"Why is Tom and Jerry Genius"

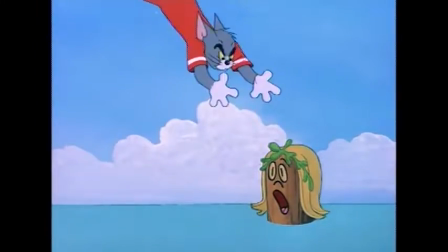246s
This works so much better because even though he's being distorted he still feels solid
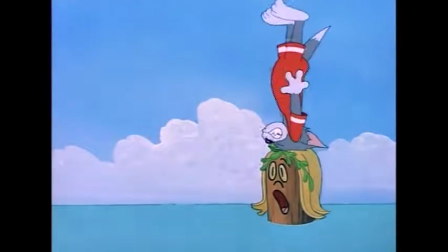251s
and the area that they do manipulate Compliments the weight of the item that's causing the damage.
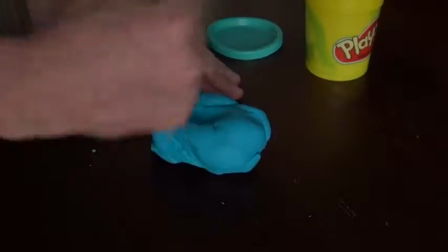257s
It's like when you have a jar of play-doh Yeah, it's stretchy and not too hard, but when you smash your fist down on it, it leaves an imprint.
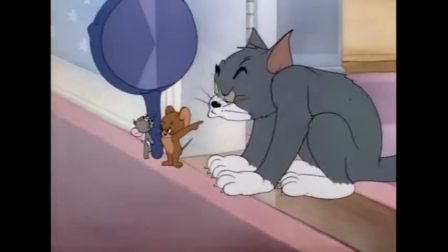264s
So you can tell it's still solid. And the same can be said here. The objects usually leave an imprint on Tom.
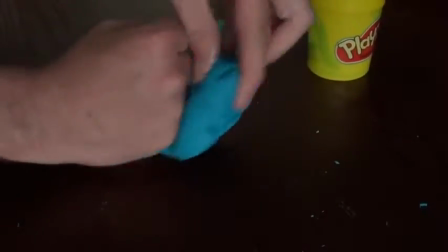271s
Now, if I was to smash my fist down on the Play-Doh and it was to stretch all over the place, that would be too distracting, and thus we couldn't connect with what we were seeing as well.
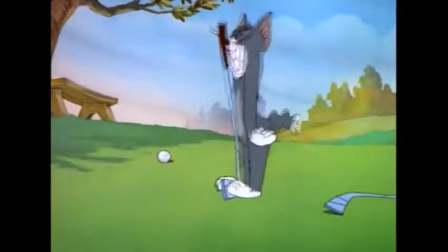279s
The animators of Tom and Jerry knew that the more you feel how solid they are, the more you feel the pain.
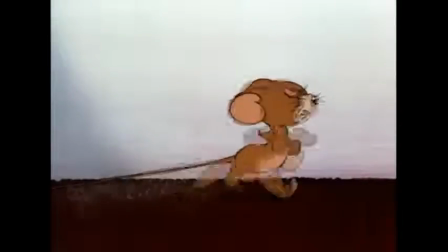285s
The same could be said for the sounds they make. In the early days when they were still trying to find their niche, Tom and Jerry, especially Tom,
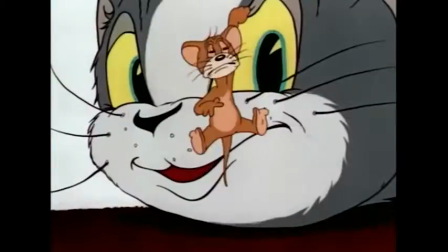293s
looked much more like real-life animals, and even sounded more like real-life animals.
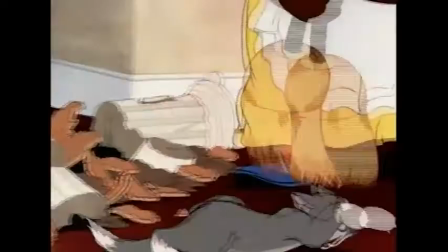300s
Now that's not as funny because it's not as relatable. The only thing you think about when you hear that sound is a real-life cat getting hurt.
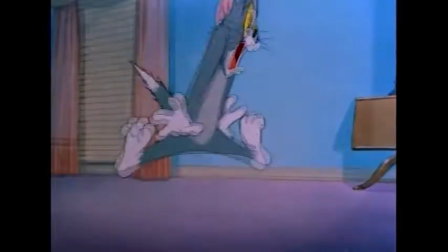308s
What the fuck would enjoy that? But when you add a human yell to it...
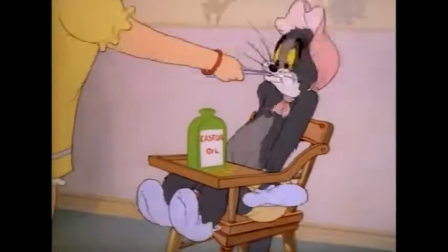314s
Suddenly, it's more funny. And yes, every single one of them is done by William Hanna.
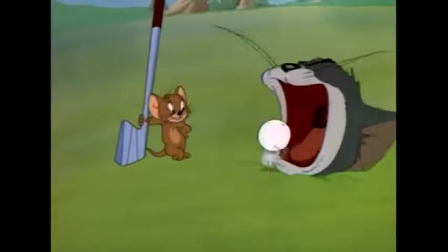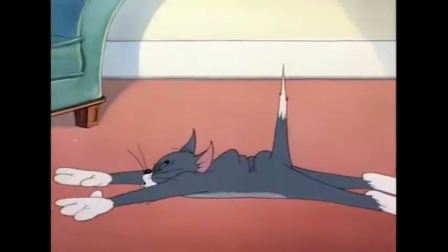325s
So why is this yell funnier than an actual cat yell? Well, on top of the surrealness factor, the idea of hearing a man's voice come out of an animal's mouth,
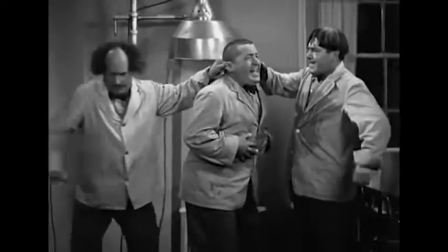334s
as people, we understand a human being being hurt more than we do an animal.
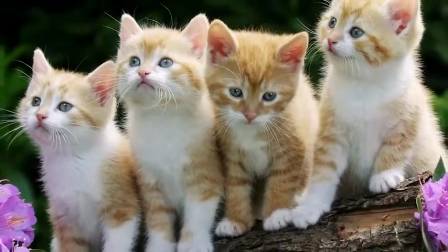340s
Animals don't communicate with us the same way we communicate with each other,
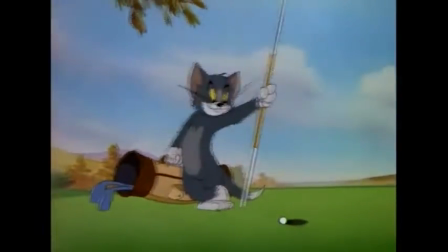343s
so naturally we'll be able to find the humor easier with something that acts more human despite the fact that they look like an animal.
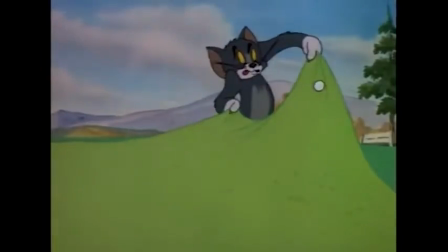350s
That's another reason you almost never see them on all fours.
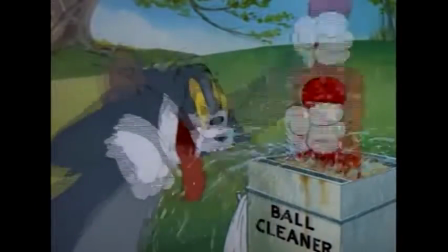353s
The more they made it look like animals acting like people and not animals acting like animals, the more likely they were to get a laugh.
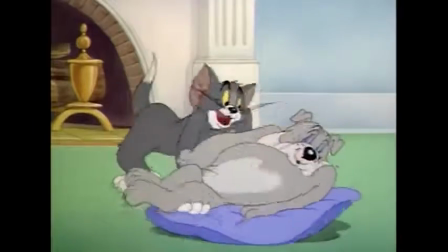359s
They knew just when to have them use their voices, too. They were never overplayed. Like some piece of cock burger that I know.
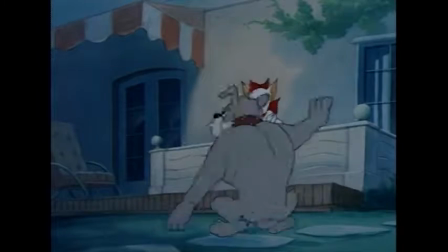366s
They were just used at the appropriate time when the scene needed something particularly silly to up the humor.
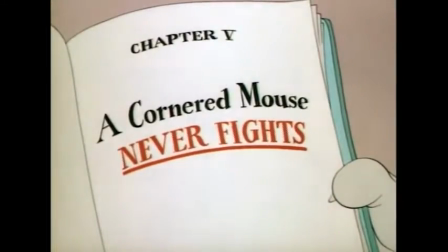374s I love you.
This one especially gets me. Just for the surrealness alone.
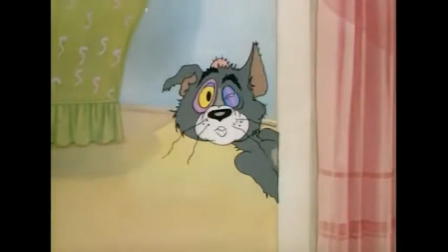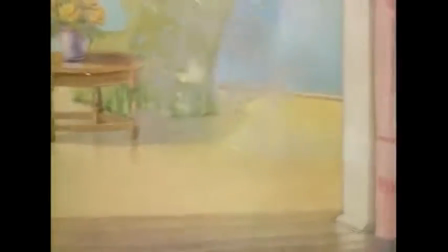386s
Why that deep a voice? Why that major echo? Why even those exact words? I don't know.
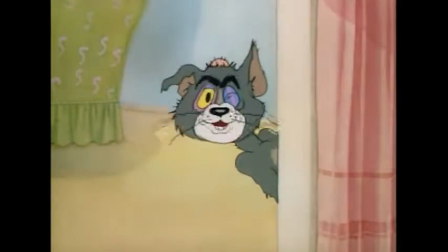391s
It's just so strange. You have to laugh at it.
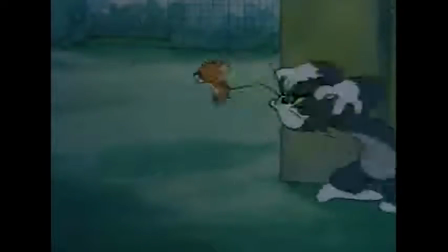394s
But again, if they use the voices too much, it would have gotten old and a scene like that wouldn't be nearly as funny.
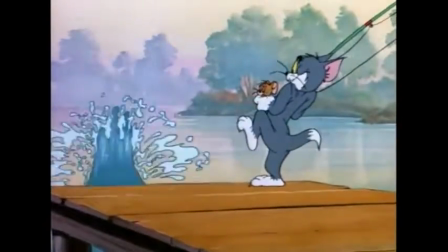401s
So they had to use them sparingly. The expressions are also something Hanna-Barbera got down perfectly.
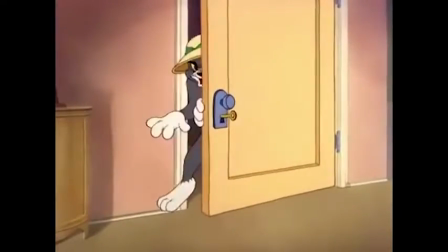406s
The more content and comfortable a character can be in their environment, the more funny it'll be when it comes crackling down.
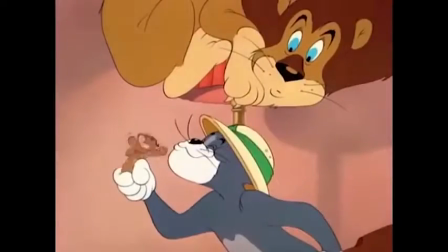413s
That's why so often you'll see Tom give this mocking grin when he thinks he's won. The more happy he is, the harder the blow will be that knocks him out of his bliss.
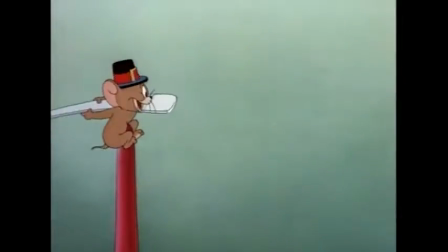422s
Even a simple questioning expression can work, as long as the character looks genuinely confused.
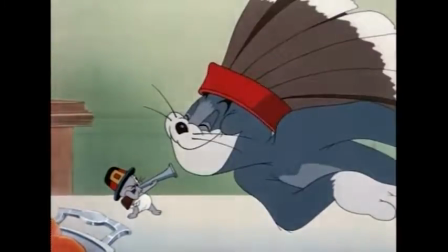427s
Adding to the idea that the more the character thinks he's connected to what's really going on, the funnier it'll be when reality comes smashing him in the face.
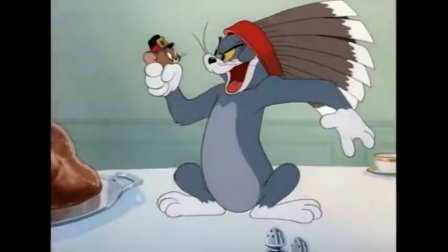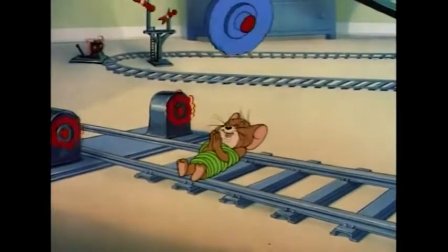441s
And the longer they keep it, the more it'll build up how painful the payoff it's gonna be. In fact, with that said, half the time, you don't even need to see the expression all the way through.
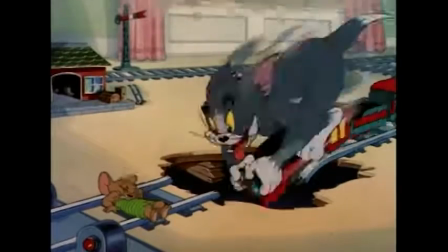449s
We never see Tom hit the ground in this scene, but the idea that he would keep this face all the way to the bottom just makes the moment all the more hilarious. They practically had it down to mathematical perfection. So, if Tom and Jerry were so good at what they did, how come they're not as popular now as they were back then?
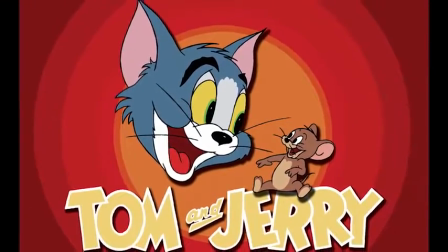467s
I mean, granted, they're still big names, but you don't see them around as much as you do Mickey Mouse or Bugs Bunny.
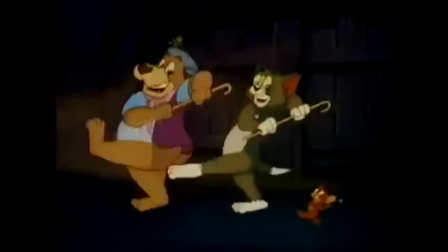474s
I think part of that is that a lot of people just didn't know what to do with them after the animated movie shorts died.
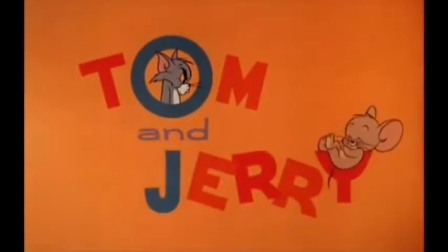481s
Some tried, like legendary animator Chuck Jones gave his spin on the classic duo,
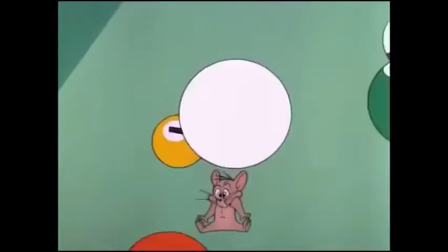486s
but they were a bit too friendly, and oftentimes the animation just wasn't on par with the original.
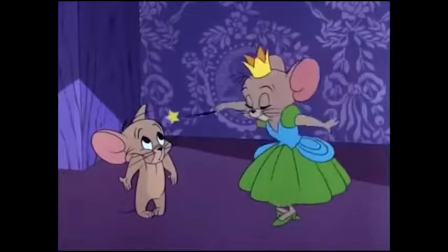492s
But with that said, it's not awful.